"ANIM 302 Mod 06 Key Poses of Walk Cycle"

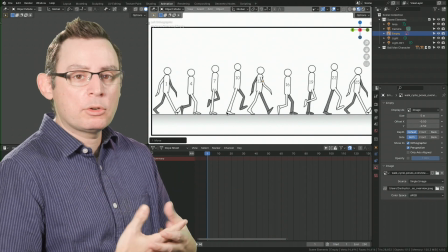249s
We're just kind of like, this is the speed in which you'd walk to the bus station or walk out to your car or walk, anywhere, just kind of your regular standard speed.
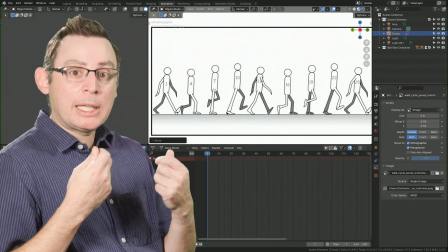258s
The tempo is kind of nice, and it gives us a good structure that we can work with.
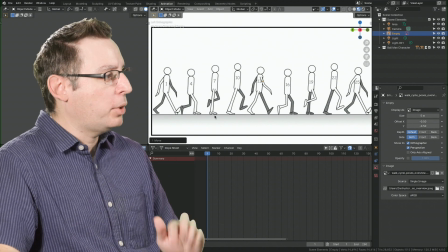263s
This is a good place to begin.
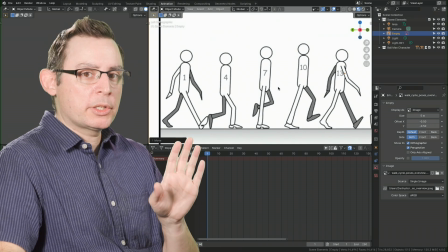264s
Let's take a moment here and just kind of review and remind ourselves the purpose of all of these poses because they really do have an important
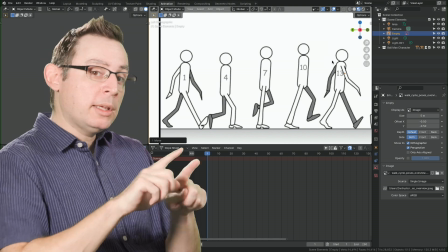273s
role to play. 1, 13, and its friend 25 are all called the contact pose.
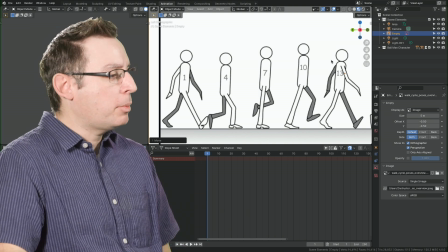280s
And this contact pose establishes the total stride length. If you look very carefully at the drawing here, this is the furthest our feet are going to be apart from each other.
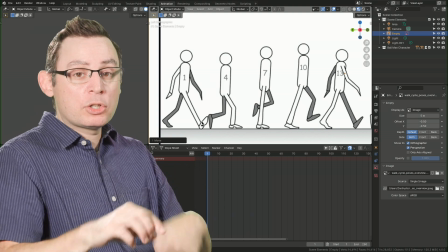289s
This is the furthest this character is going to walk within one stride itself.
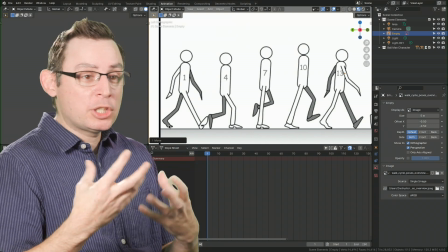294s
It's also called the contact pose because the feet are touching the ground at the exact same time here. Not
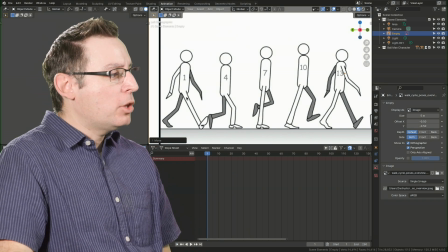300s
the case when compared to other poses inside of our sequence. This one also starts to define the middle location of our hips.
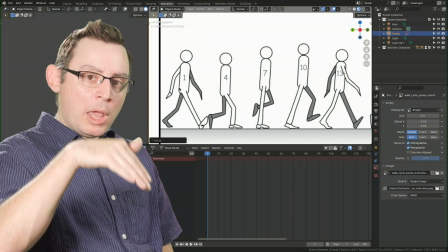307s
If you look very carefully at the hips here, it creates a natural wave pattern as it goes through 1 all the way to 25.
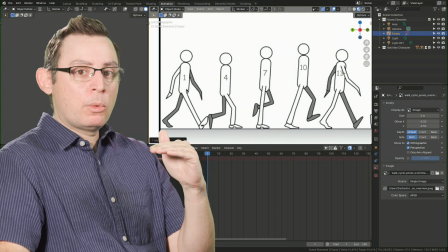315s
At the hips, this is the middle part. This is not where the hips are the highest, and it's certainly not where the hips are the lowest.
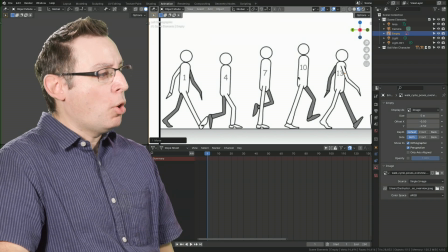321s
The highest is going to be over here on frame 10. To create a wave, we have to create both the trough of the wave, the bottom of the wave, and the peak of the wave.
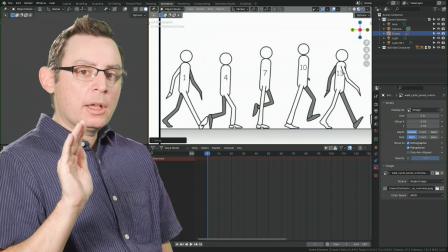332s
1, 13, and 25 kind of represent that middle part of the wave.
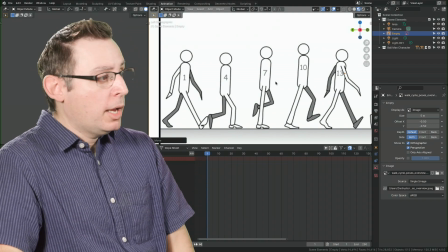337s
Something to kind of zero in on as we start to define the function and the location of the hips in our 3D walk cycle.
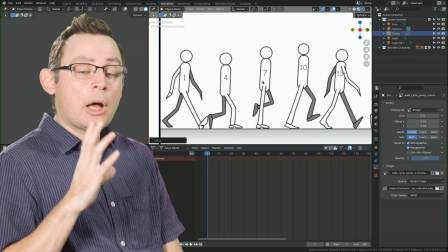343s
4 and 16 are called they're called the down poses.
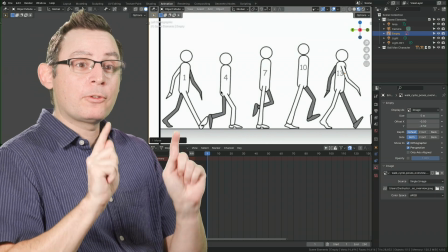348s
The down poses are where the hips are the furthest down. That's the name, down pose.
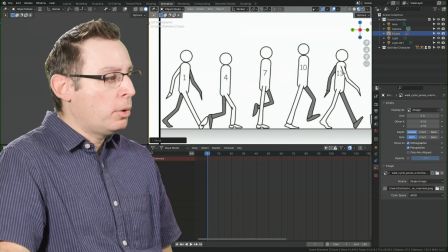354s
If you look carefully at the way that we're posing our character here, we got a good, nice, strong, stable foreground foot, a nice bend on the knee on the foreground. This is where we're planting the foot. If you look carefully at the foreground foot, the white foot in my drawings,
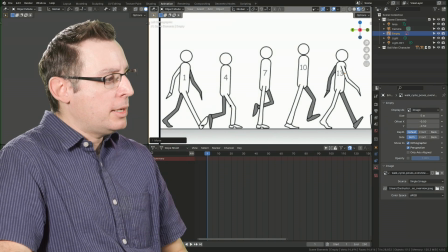371s
on 4, 7, and 10, this white foot, it doesn't go anywhere.
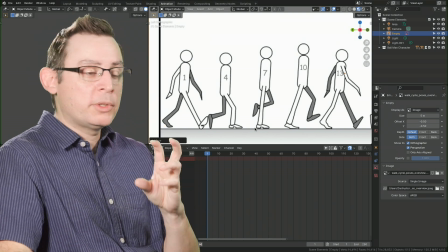375s
This is where we plant the foot and it stays, and it kind of transforms itself into a pivot foot as our hips move forward,
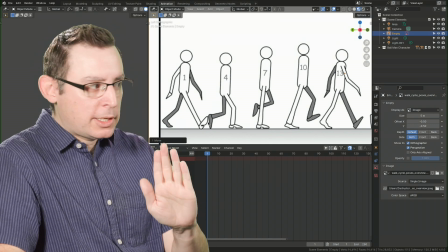382s
and this dark gray foot then takes the step itself. The background foot, the toe is on the ground.
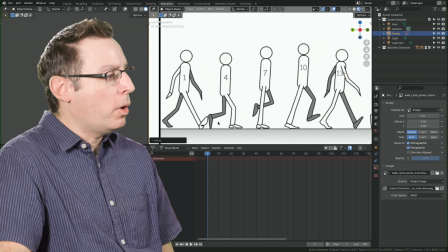387s
It's a good little bit of a kind of a landmark, if you will, and we're getting a tremendous amount of flex.
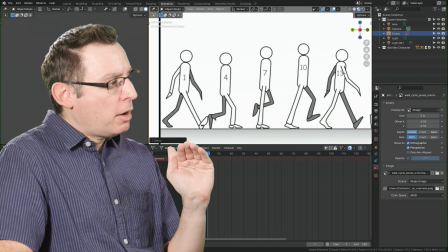392s
In every sense, on the down pose, the background foot is preparing to take the step in this movement.
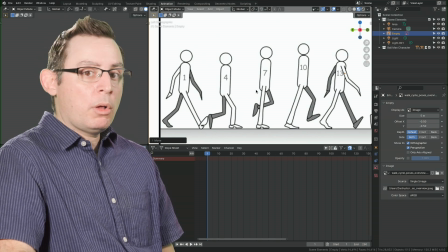399s
Now, as we go from the down pose, we go into what's called the passing pose here on frame 7. The passing pose is named as such because this is where that background foot, in our case the dark gray one, is passing forwards, passing the plant foot here on frame 7, the white one.
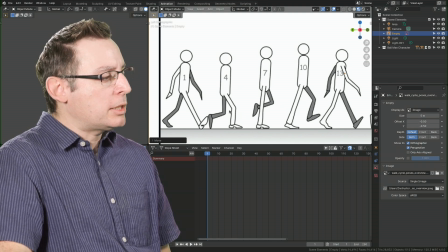419s
So it's passing forward. Look at the knee. Look at the distance the knee is traveling between frame 4 on the down pose and the passing pose. It's quite a significant step here because this is where the foot is,
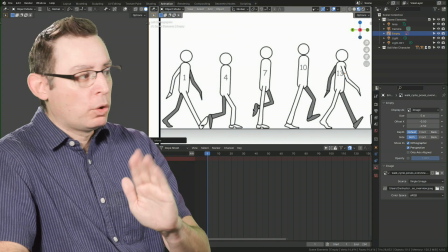432s
the entire leg is rotating forward to give us the illusion that we're about to take the step.
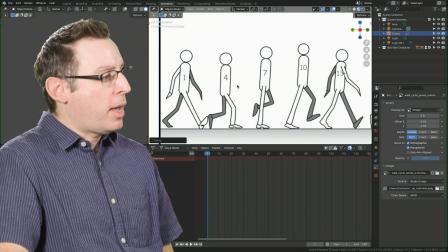437s
On frame 10, this is the peak pose. And as one might imagine, if we have a down, which represents the furthest the hips are in our movement arcs, the peak pose is the highest the hips are going to be located in our movement arc.
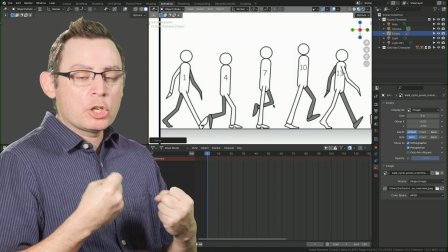451s
This entire pose, in my opinion, is all about energy. This is where we create that forward sense of movement in the character itself.
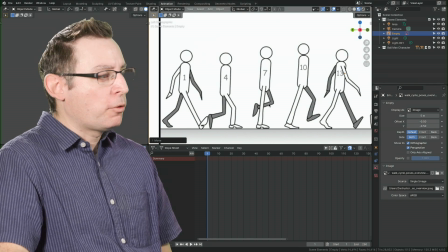459s
Look at the knee. Doesn't move too much further away from where it was at the peak, but the foot is rotating forward.
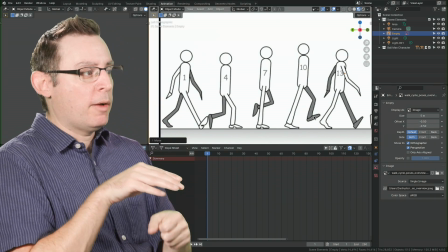466s
We're preparing to plant this foot now. So it gives us a great sense of energy.
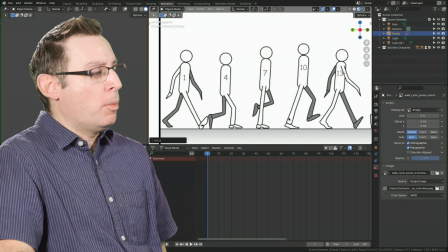471s
The plant foot, the heel is off the ground in this moment. It's almost like this paddle as it springs us forward.
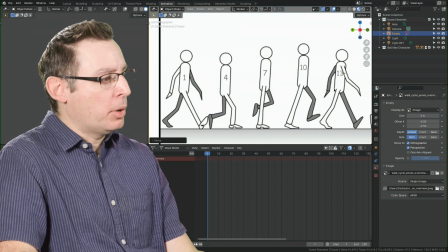478s
And it springs us forward into that contact pose. Feet are now, once again, stable on the ground. We're pretty unstable here on the peak because we only have 1 foot off the ground and we're leaning forward.
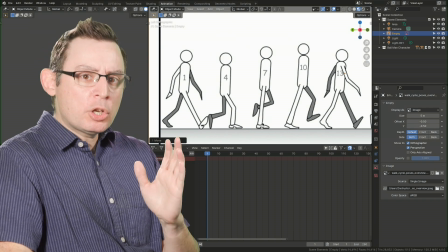492s
Same with on the passing, 1 foot on the ground, but generally stable. So we're unstable and then we go back to stable.